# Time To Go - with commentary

Hello I'm Kevin Potter and I was the camera operator on Time To Go.
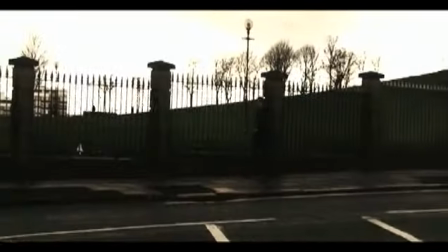(0:09)
We start the film with a wide shot just of our main character, it's a panning shot of Molly.
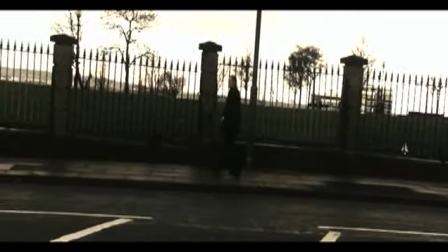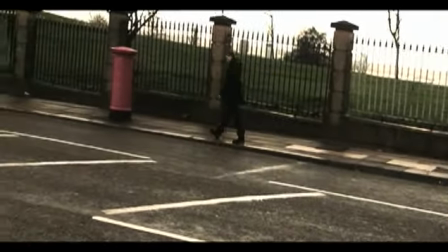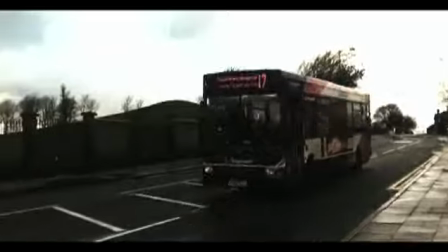(0:28)
This next shot was quite difficult as it was a fast panning shot of a bus as she missed it.
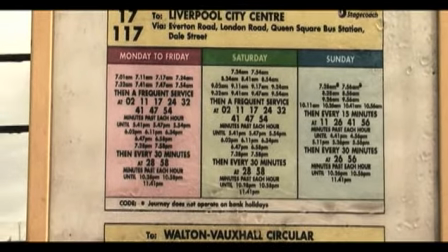(0:34)
Most of these shots from the beginning of the sequence were shot as wide shots just to add to a sense of isolation and solitude for our main character.
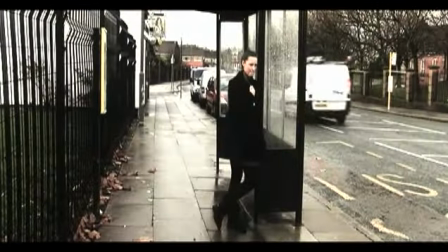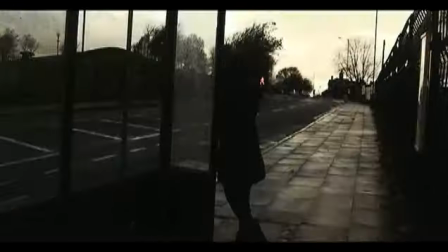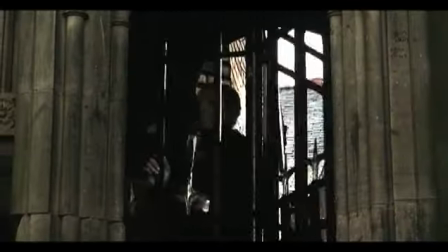(0:53)
This section takes us into one of our graveyards in our story.
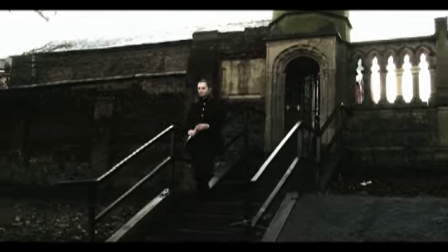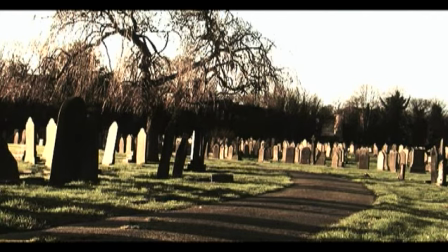(1:05)
I like that shot, I like the composition of it.
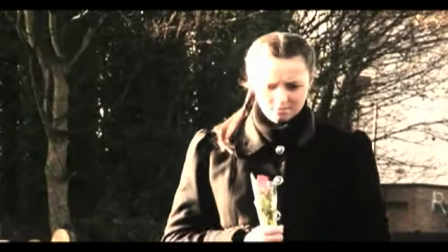(1:14)
What I've done with a few of these following shots is using the effect of putting the camera very far away from where she actually is.
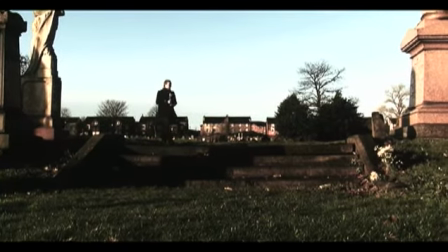(1:22)
That way when we actually zoom in on Molly, the background is actually out of focus.
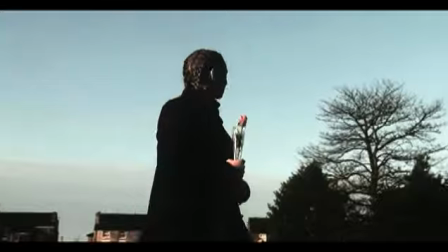(1:29)
This forces the camera to have a narrow depth of field and makes the photography a bit more professional.
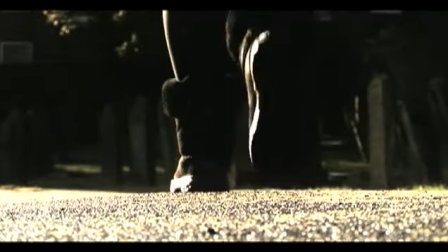(1:37)
This is just another example I went in there.
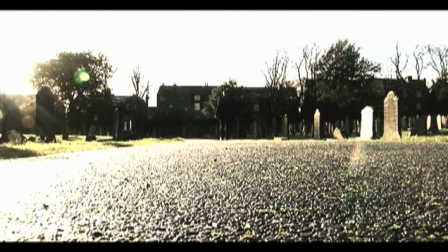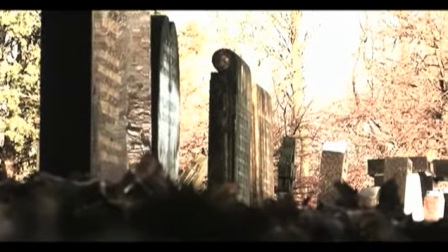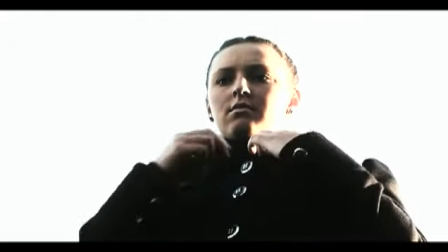(1:52)
For this section, while she's reading a poem, I just kept the shot lingering on her for quite a while.
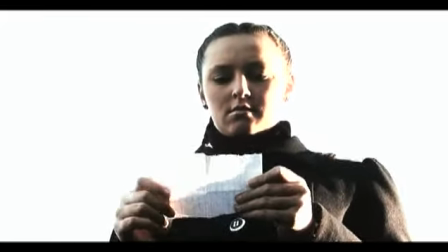(2:00)
This allows the audience to not allude in the final climatic sequence.
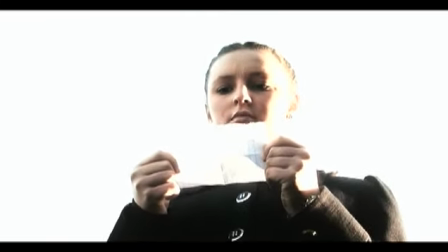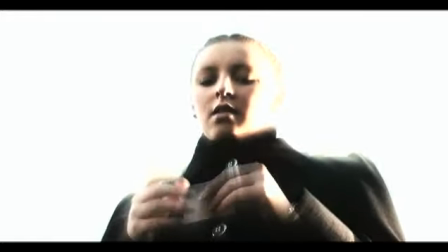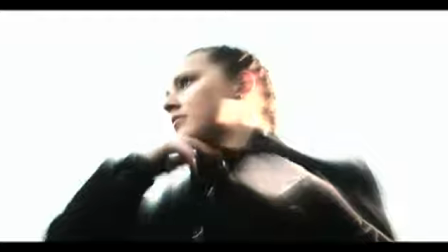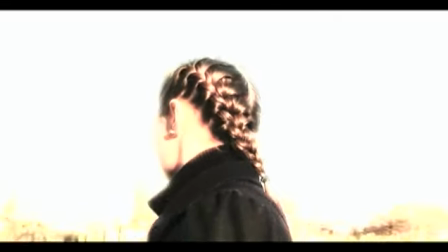(2:21)
This is just a 360 rotational shot. This just was me walking around Molly in circles over and over again.
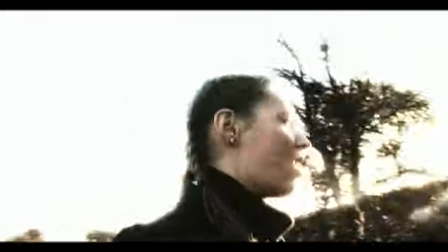(2:28)
It was just a way of trying to shoot this recollection of her past.
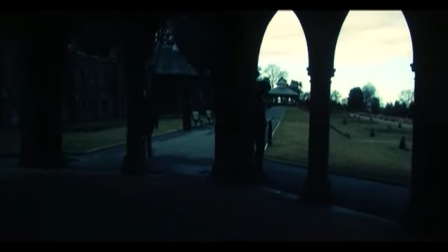(2:34)
This is the final sequence now you see in her. It shows the chase and eventually a murder.
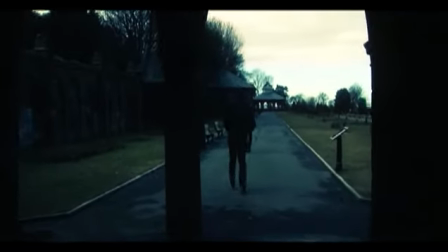(2:40)
In this scene I actually played the killer who's chasing Molly so I had to give specific instructions to the editor, Daniel,
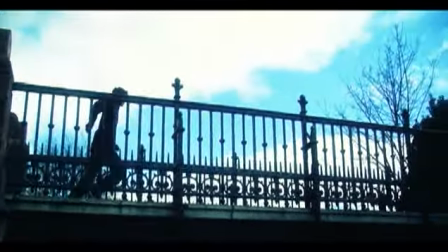(2:49)
on how exactly I wanted the camera work to be.
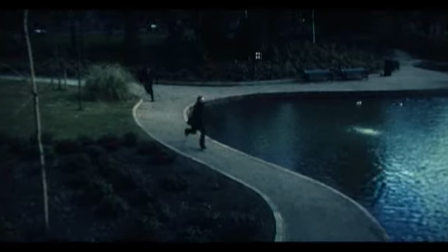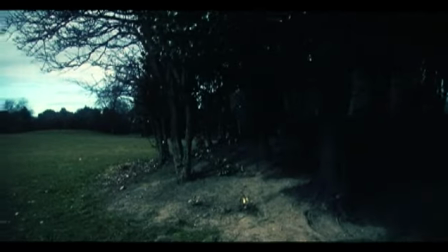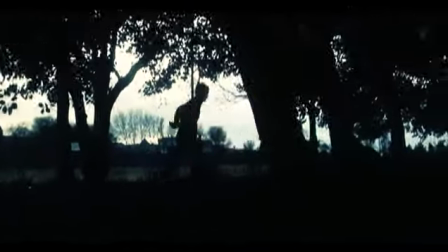(3:03)
I got the idea for that last sequence from the film Forrest Gump as they used the same effect for the feather the case
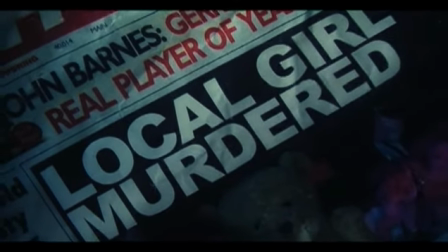(3:12)
was we attached the newspaper to a fishing line and just shot it in reverse I'm quite happy with how that last shot came out because we weren't very sure on
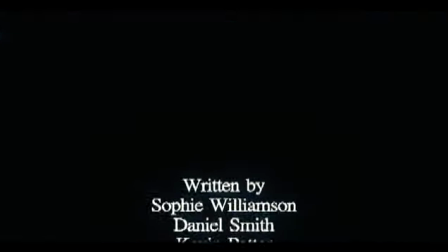(3:20)
how to get such precision timing on the newspaper shot so we basically just shot it in reverse
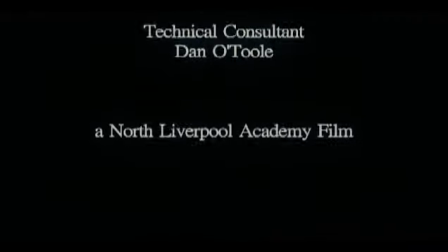(3:30)
Thanks for watching our film and I hope you enjoyed it